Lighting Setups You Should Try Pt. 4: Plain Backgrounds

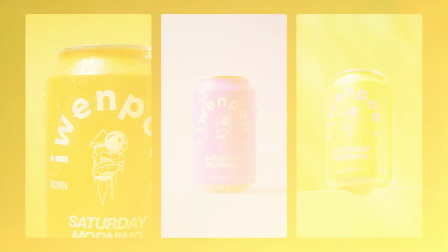Products on plain backgrounds can be tricky, but I think if carefully done, you can still get great results that hopefully don't have to look boring.
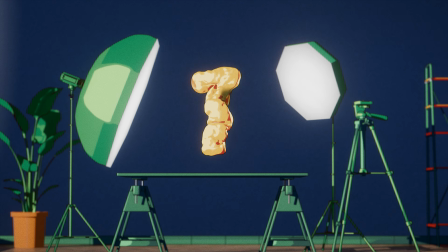So with that said, let's start with setup number 1.
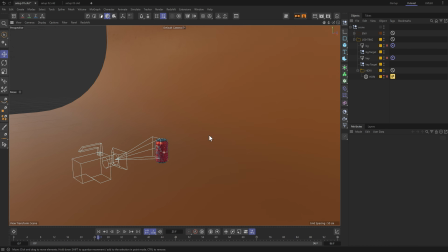I put the can on a plain background and framed it as a macro shot to capture the details of the can itself.
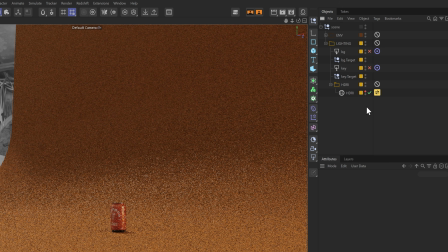I started with an HDRI to set my ambient light exposure, and I used one called Art Studio from Polyhaven.
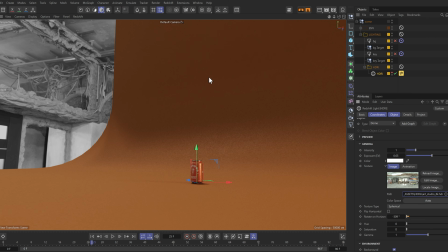Now this is important.
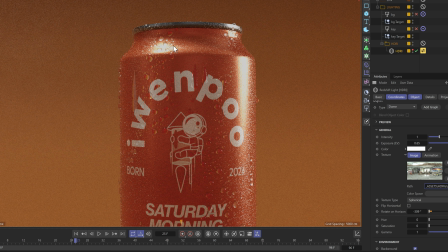Depending on which HDRI you use, you need to pay attention to the reflections that HDRI is casting on your subject,
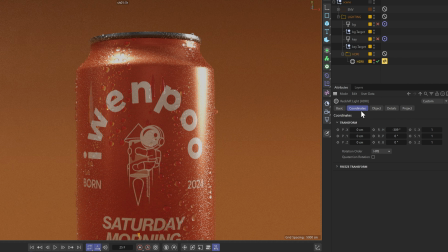especially if your subject is reflective like mine is.
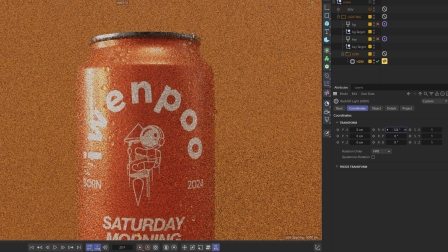So I went to the coordinates tab of the HDR and played with the rotation heading until the reflection highlights is right here where I wanted them to be.
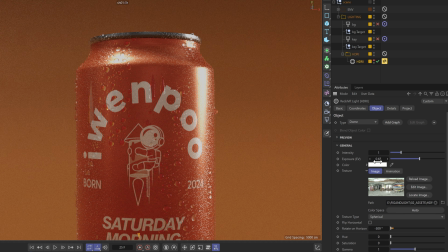Then I increased the exposure to 0.65 and called it good.
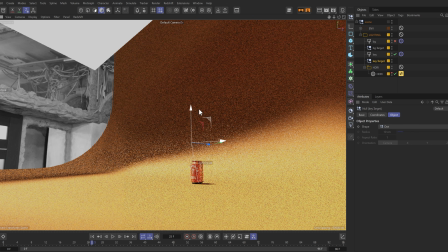Next, I added the key light and added a null as a target to make adjusting the direction of the light easier to control.
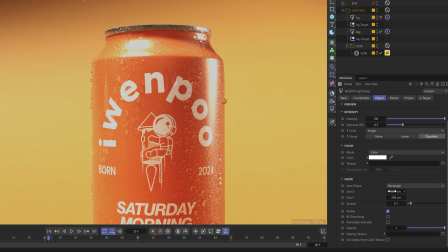I set the exposure to -4.5, kept the size of the light as default, and reduced the spread to 0.1.
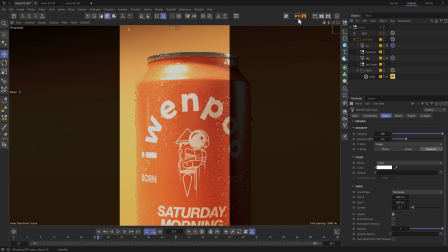So with plain backgrounds, I typically don't pay any attention to how the light is hitting the background until the key light is set at least. And now that it's set, the next issue was to fix this dark spot on the background that I didn't like.
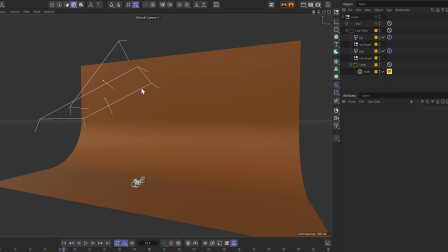So I added another area light that's exactly the same size as the key light and pointed it towards the background like so.
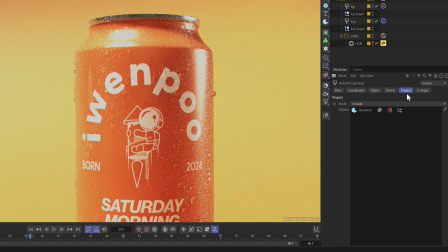I also made sure this light does not affect any other object in the scene except for the background by going into the project settings,
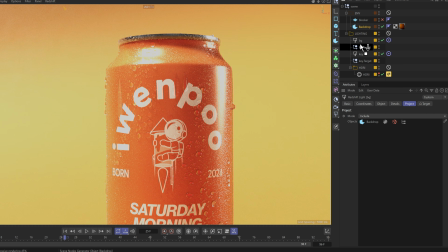setting the mode to include, and dragging the background object into this field.
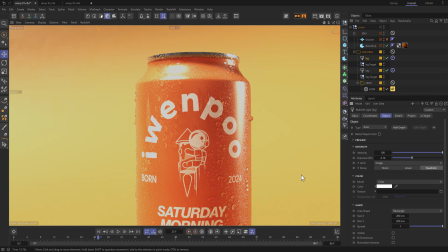Now, this last step wasn't that necessary,
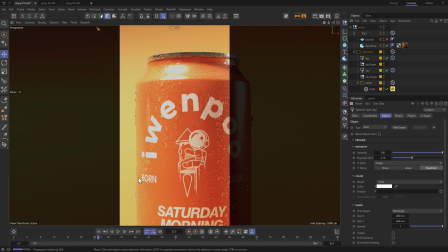but I noticed the bottom left area of the frame was a bit bright because the key light was reflecting rather strong off of the backdrop.
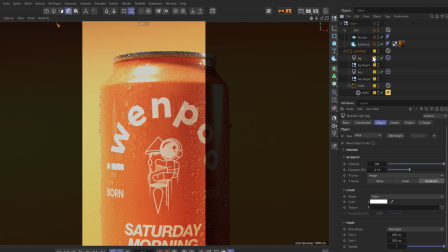So to dim that down, I added a plain object as a blocker to block some of that light being reflected off of the ground.
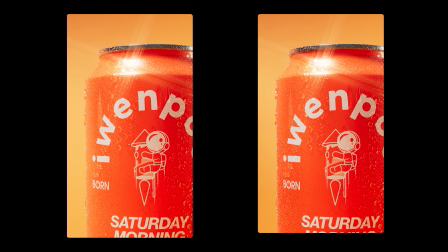And if you look at this comparison, you can see that it made a slight difference in the exposure, which I think helps draw more attention to this part of the can, which is where I want the viewer's eyes to gravitate toward anyway.
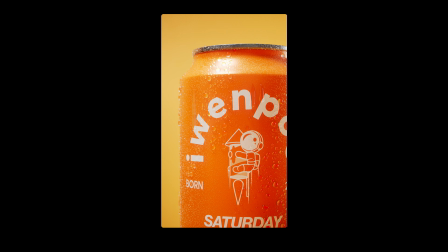All right, so here's the result for setup number 1. Let's move on to setup 2.
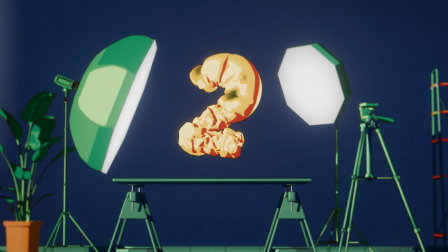All right, so for this, we're only going to use area lights to light the can, so this time there's no help from an HDRI.
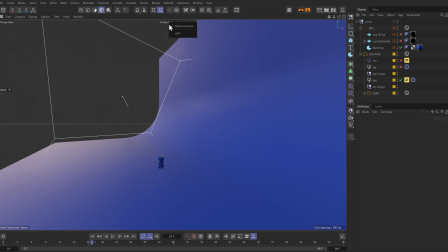I first started with the key light. I placed it as a side light and slightly above so that it's aiming downward toward the can.
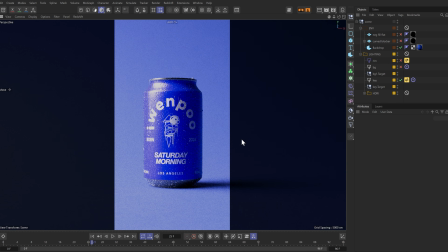And honestly, that looks kind of great as is. It's perfect for a quote-unquote one light setup, which seems to be quite popular. But there are a few problems that I notice. One, the background looks a little too dull for me.
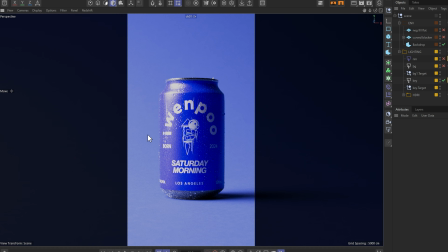I'd want it to be much brighter in this case since the can already has a low color value. A brighter background will create more contrast and an overall interesting image, in my opinion.
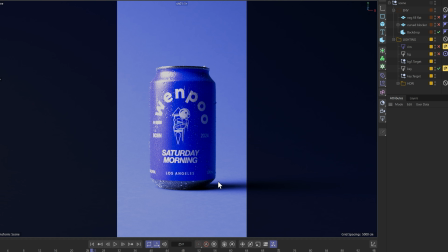And 2, the shadows on the right side here are way too dark, so we need to lift those up.
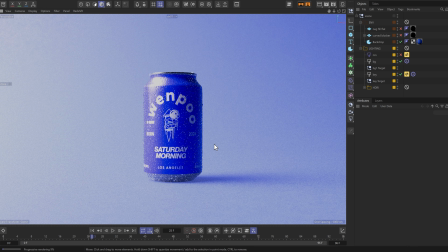So for the background, I added an area light, which significantly brightens up the background, and hey, even some of the shadows on the right side look a little bit lifted as well.
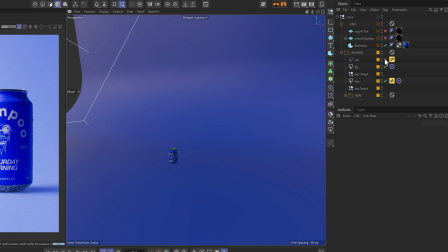Nice. And for a bit more depth, I added a subtle rim light on the right side of the frame.
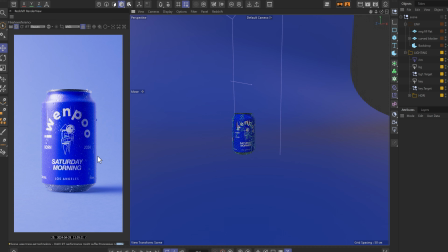Doing this, we get a nice highlight up here in the can's rim, as well as along the body of the can, which I think improves the image a bit more.
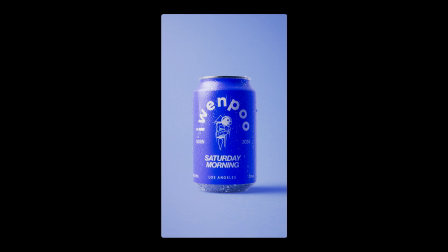Now, are we done? Maybe. We can be. But I think we can improve this image just a little bit more by darkening this portion of the can. Since we added so much light already, this part of the can seems a bit too bright, in my opinion, which can be in danger of flattening out the entire image.
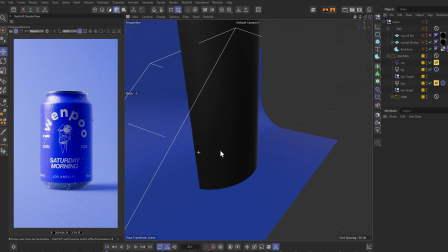So, to subtract the light from here, I added one bended plane with a black texture to surround the right side of the can.
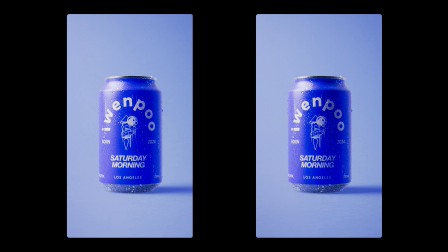Now, to show you exactly what that did, here's a comparison. See, notice how adding that negative fill card just reduced the exposure of that shadow part just a little bit more.
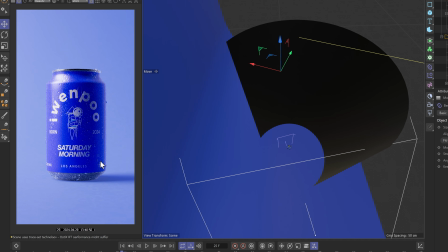Now, we're still getting a bit of reflection light from the bottom of the backdrop,
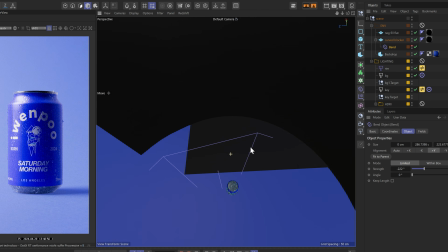so I added another plane with a black texture on it and placed it right here to prevent some of that reflected light from hitting the can.
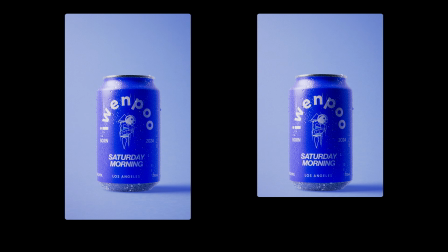And to show you what that did, here's a comparison of that. Great, I think this looks great.
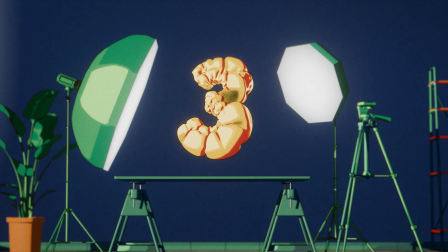For this last setup, it's not exactly a plain background like the previous 2 examples,
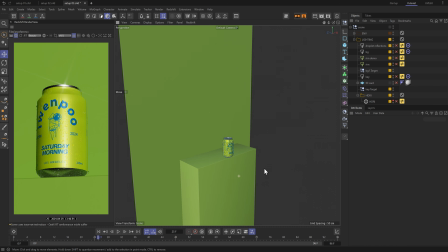but the singular color theme can suggest it falls under the category of plain.
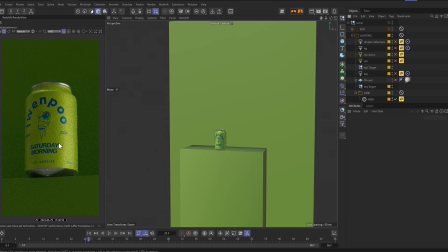So I started with an HDRI to set the ambient light exposure and used Art Studio again from Polyhaven. I set the exposure to -0.75 and decreased the saturation to 0 so that none of the color information from the HDR influenced the scene.
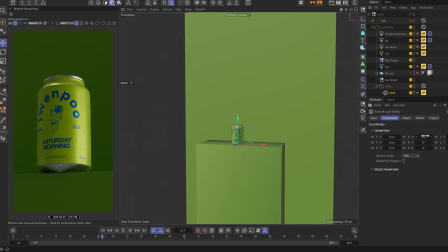I went into the coordinates tab and rotated the HDR so that this highlight in particular lands on this part of the can.
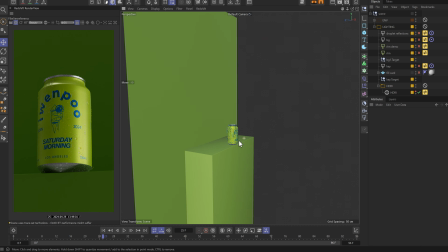However, I don't want this highlight to end up in the final shot. So I added a plane object
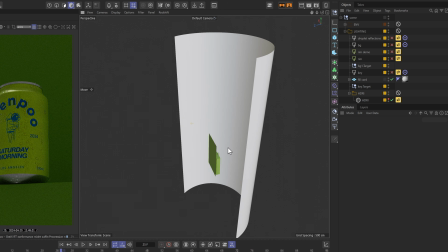to camera right and bended it with a bendiformer to block that light source coming from the HDRI.
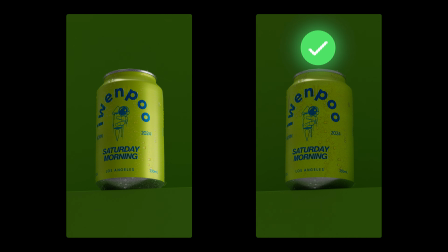So when doing this, we now have a clean, flat ambient light exposure. And then I added the key light.
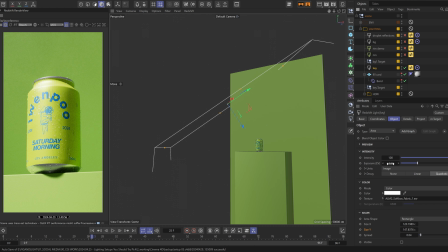I decreased the exposure about 3.5 stops and added one of GSG's softbox fabric light maps,
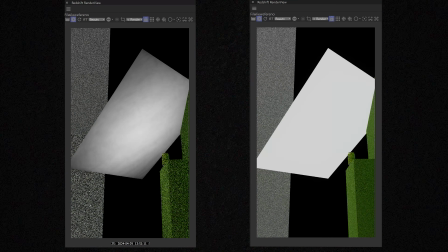which helped concentrate the light's hotspot towards the center of the area light as opposed to a uniform light source.
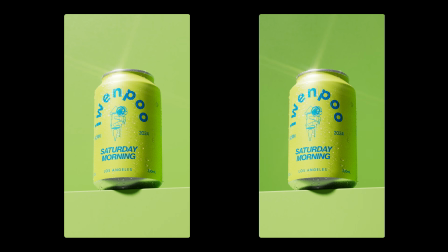Now, there may not be a significant difference on the can itself, but one main thing this helped is taking off some light off of the background, which does help in maintaining control of the different exposures of the scene.
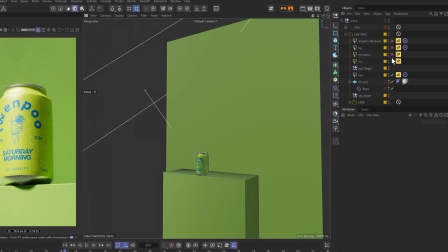Then I added a rim light to the can by adding an area light right behind the can like so.
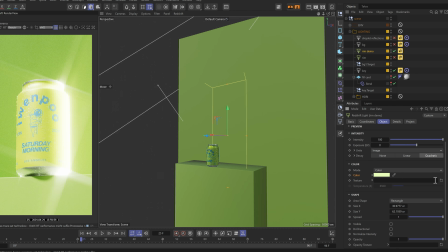I set the size of it to about 1:2, but the way it's angled I don't think makes much of a difference. Alright, so obviously it's way too bright, right? So I decreased the exposure of it to -7.5, and it may look a little too low right now,
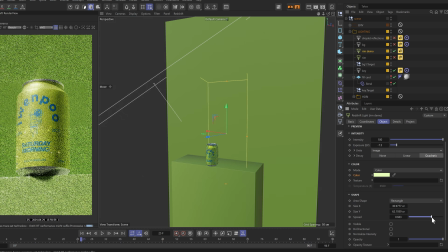but I ended up decreasing the spread as well to about 0.112.
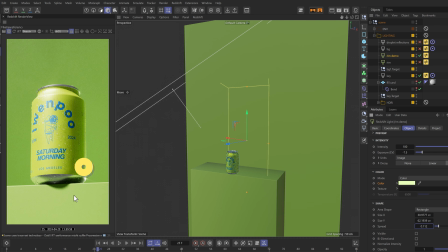And once I did that, I got this nice sharp highlight near the bottom of the can, which for the composition of the frame ended up looking really nice to me, in addition to this nice fall-off rim light from the bottom up we get on this can.
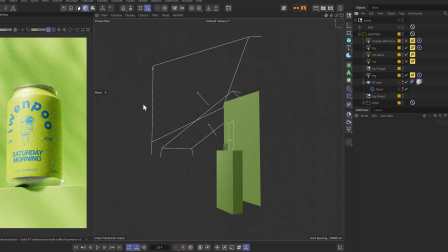Alright, and for the background, I added another area light that pointed directly at the background itself at about the same angle as the key light.
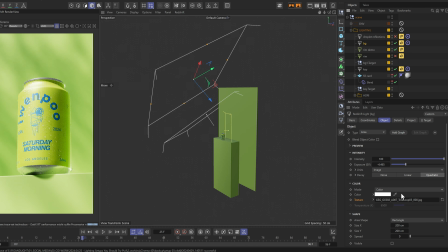I then decreased the exposure to about -4.5 EVs and added one of GSG's tree loop gobo textures in the texture slot. And of course, to make the gobo work in Redshift, I set the spread down to 0. And to make sure that this light affected only the platform in the background and not the can, in the project settings,
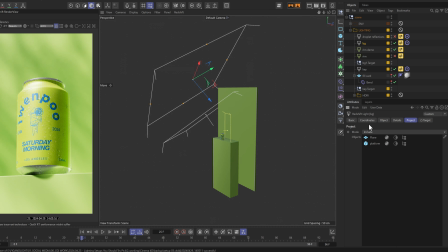I placed the background and platform object in the object field and set the mode to include.
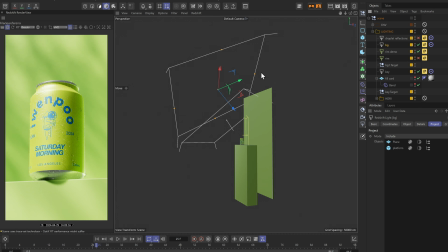From here, it's just a matter of playing with the size, the position, and the rotation of the light to aim those shadows where you want it in the frame. So this image is almost done.
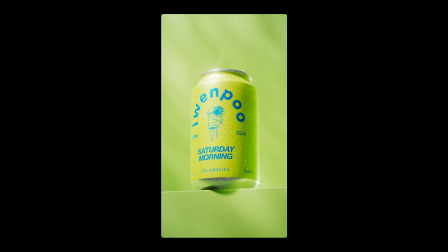One thing that bothered me was the droplets. I didn't feel as if the specular reflections were standing out as much as I'd like to.
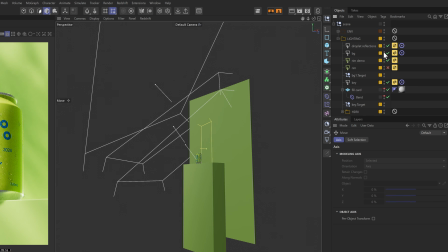So what I ended up doing was adding another area light, and I called it Droplet Reflections,
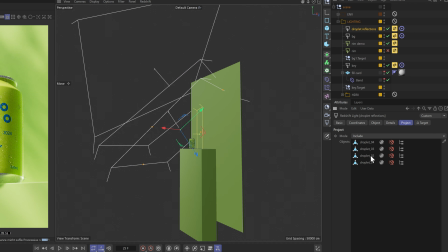dragged all of the droplet objects in the Objects field of the Project tab, and set the mode to include. What this does is it makes it so that only the droplets are the only objects affected by this light.
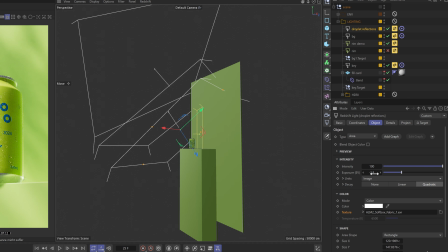And then I decreased the exposure of this light to about -4, added a GSG softbox fabric texture in the texture slot for the reflections,
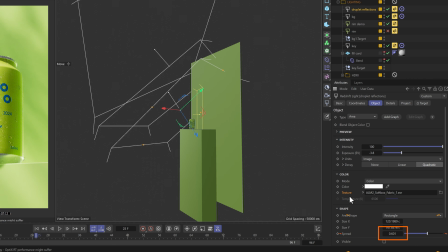and decreased the spread to about 0.6.
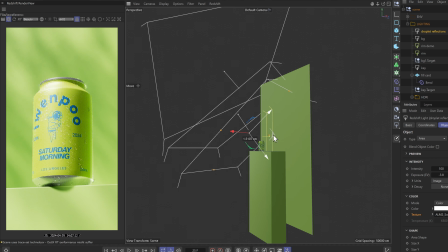And then from there, I just messed around with the position of that light to get the specular reflections that I want for the droplets.
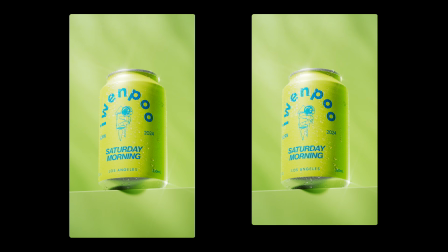Now to show you what difference that made, here's the comparison between one without the droplet reflection light versus the one with. Notice how the droplets have a little bit of a catch light to them as opposed to the one without that added light. And in my opinion, this helps make the image pop just a little bit more.